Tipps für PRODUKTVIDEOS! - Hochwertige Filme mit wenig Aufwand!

Hi, in diesem Video erkläre ich euch, wie ihr Produktvideos mit einem hochwertigen Look erzeugt. Viel Spaß!
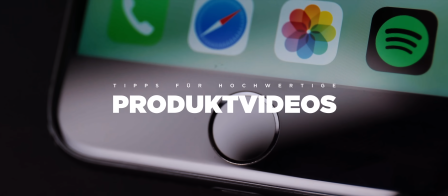Ich habe vor kurzem einen Imagefilm für ein Schweizer Auktionshaus produziert und da habe ich natürlich auch ganz viele Produkte gefilmt, Briefmarken, Schmuck und so weiter.
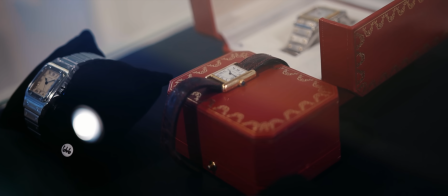19s
Und da kam ich einfach auf die Idee, auch mal so ein Video über dieses Thema hier zu produzieren. Das Video ist aufgeteilt in drei Bereiche. Zum einen geht es um das Equipment, also was für Equipment empfehlenswert ist, um Produkte hochwertig zu filmen. Dann geht es um das Filmen an sich, also wie produziert ihr dann die Filme an sich. und das dritte ist dann noch so ein bisschen die Nachbearbeitung, was kann man da am besten machen, dass man das beste Ergebnis dann am Ende rausbekommt. Fangen wir erstmal an mit dem Equipment. Ganz wichtig ist natürlich das Objektiv. Ich habe fast alle Produktshots jetzt hier mit dem Sigma 1835 gemacht. Mein absolutes Lieblingsobjektiv. Große Empfehlung, der Naheinstellbereich ist auch super und ihr könnt wirklich schön nah an die Produkte gehen.
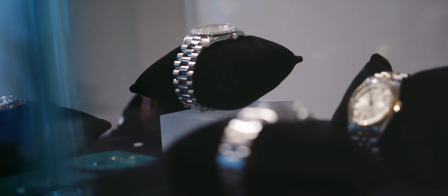56s
Die Schärfe ist perfekt, also dieses Objektiv ist eine absolute Empfehlung von mir. Wenn es ein bisschen günstiger sein soll, könnt ihr das tatsächlich auch mit einem Kit-Objektiv machen.
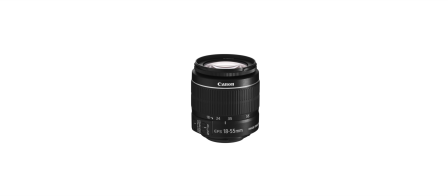64s
Die meisten Kit-Objektive sind ausreichend scharf für Videos und haben auch eine sehr gute Naheinstellgrenze.
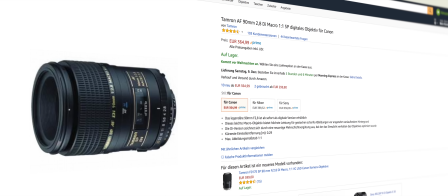69s
Oder so ein günstiges Makro-Objektiv könnt ihr euch auch mal anschauen. Also beim Objektiv müsst ihr jetzt nicht so das allerhochwertigste, teuerste Objektiv benutzen.
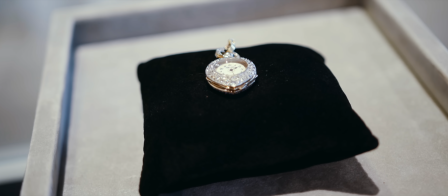76s
Bei dem Imagefilm habe ich jetzt für die Produktvideos keine anderen Hilfsmittel benutzt, außer der Kamera natürlich. Ansonsten habe ich alles Freihand gemacht, keine künstliche Beleuchtung. Falls ihr jetzt noch so ein etwas besseres Setup aufbauen wollt, kann ich euch empfehlen, zum einen hier so einen Tonkarton zu besorgen aus dem Bastelmarkt.
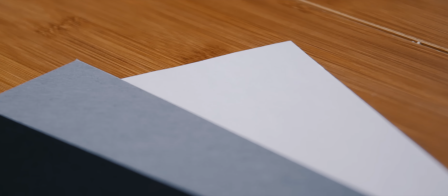89s
Das kostet irgendwie einen Euro oder so. Damit könnt ihr nämlich eine Hohlkehle basteln und das ist super easy. Stellt ihr einfach so ein bisschen schräg hin, diese Pappe hier. Und so eine Hohlkehle hat den Vorteil, dass das Licht sich darin sehr angenehm bricht.
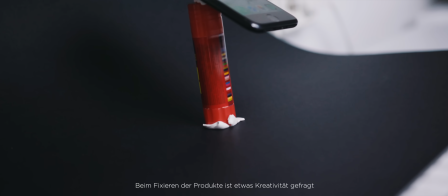100s
Also ihr habt keine harten Schatten und ja, alles sieht sehr angenehm aus, wenn man in dieser Hohlkehle Produkte platziert. Für manche Produkte kann es auch von Vorteil sein, sich hier so einen Drehteller zu besorgen. Gibt es auch relativ günstig für 10, 15 Euro maximal.
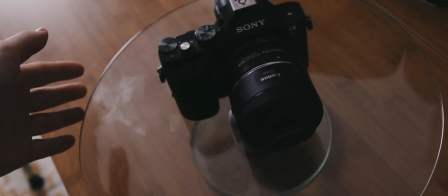112s
Wenn man zum Beispiel Essen fotografieren oder filmen möchte, kann so ein Drehteller hilfreich sein. Oder falls ihr euch mal mein allererstes YouTube-Video anguckt, bitte macht das nicht, habe ich auch so einen Drehteller benutzt und dann da so eine Kamera drauf platziert.
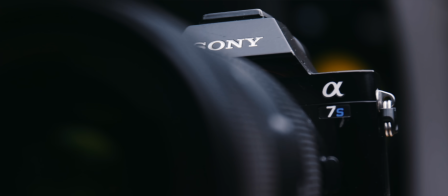123s
Und dann habe ich eben die Kamera sich einfach drehen lassen auf diesem Drehteller. Hat auch sehr gut funktioniert, aber nutze ich irgendwie gar nicht mehr so wirklich. Gutes Licht ist natürlich auch wichtig. Hier reicht es, wenn ihr einfach eine Softbox benutzt. Das kann auch eine sehr günstige sein.
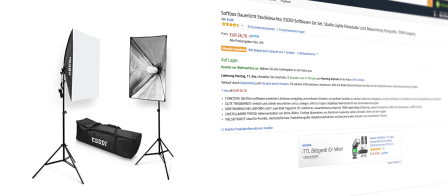134s
Mittlerweile gibt es so ein Softbox-Set für 50 Euro mit zwei Softboxen sogar drin. Ich habe jetzt hier eine etwas größere, teurere Softbox.
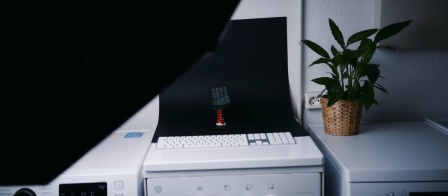140s
Im Prinzip kann man das auch mit einer ganz kleinen Valimax Softbox noch machen. So, das war jetzt das empfehlenswerte Equipment dafür, jetzt geht es an die Produktion an sich und das erste, was ich euch empfehlen kann, ist, dass ihr in Slowmotion filmt, also falls eure Kamera 50 Bilder pro Sekunde oder mehr einstellen kann,
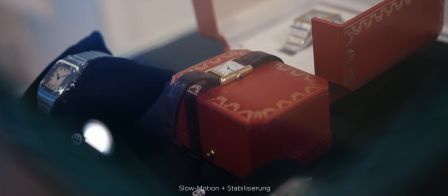157s
kann ich euch nur empfehlen, das zu nutzen, denn falls ihr Freihand filmen solltet, werden Verwackler und sowas so ein bisschen glatt gebügelt, wenn ihr das Ganze in Slowmotion macht und alles sieht so ein bisschen angenehmer aus.
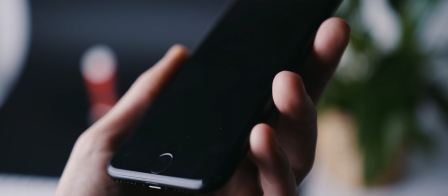168s
Die zweite Sache, bevor ihr mit dem Filmen anfangt, ist, dass ihr die Objekte natürlich sauber macht, Am besten nutze ich dafür ein Mikrofasertuch.
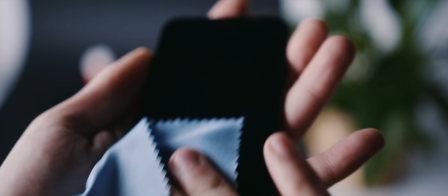173s
Es kommt natürlich immer darauf an, was für ein Produkt man hat. Wenn man jetzt Essen filmt, kann man sich das sparen.
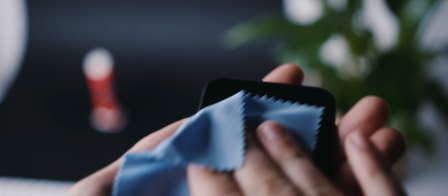178s
Falls man jetzt irgendwie Schmuck oder ein Handy oder Technik oder sowas filmen möchte, auf jeden Fall vorher sauber machen.
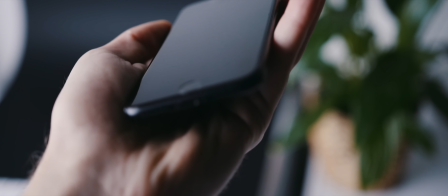184s
Denn man geht ja relativ nah mit der Kamera da ran und wenn man dann Staubkörner oder sowas sieht, ist das Ganze nicht so schön. Ganz vermeiden lässt sich das aber natürlich nicht. Die Softbox am besten von schräg oben positionieren, guckt aber immer so ein bisschen, wie das Licht fällt.
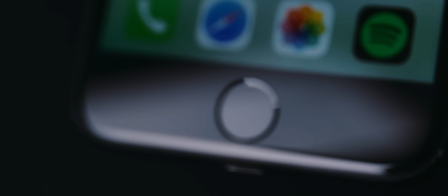196s
Ich persönlich finde es gar nicht schlimm, wenn man auch mal so eine Softbox irgendwie in dem Produkt sich spiegeln sieht. Manche Leute mögen das, manche nicht. Ihr müsst einfach selbst entscheiden, wie ihr das mögt. Und eine weitere wichtige Sache ist, dass ihr den Weißabgleich korrekt einstellt. Denn bei den meisten Produkten ist es natürlich wichtig, dass die Farbgebung korrekt dargestellt wird. Sei es bei Essen. Ich glaube, bei Essen, wenn man Essen filmt, möchte man keinen Gelb- oder keinen Blaustich drin haben. Hier bei dem Imagefilm habe ich auch den Weißabgleich manuell eingestellt. Denn bei Produkten, die man verkaufen möchte, ist es natürlich ganz wichtig, dass die Farbgebung da korrekt ist.
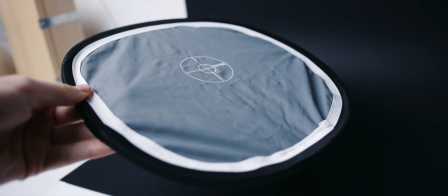225s
Und das macht man natürlich mit so einer Graukarte, mit einem manuellen Weißabgleich. Und dann könnt ihr auch schon mit dem Film loslegen. Ich gehe dafür immer so ein bisschen in die Hocke für so einen etwas stabileren Stand. Ich mache tatsächlich fast alles freihand und dann winkele ich die Arme so ein bisschen an und die ganze Bewegung, die ich jetzt mache, kommt komplett aus den Beinen heraus, damit ich die Hände so gut wie nicht bewegen muss, damit ich weniger Zittern im Bild sichtbar habe.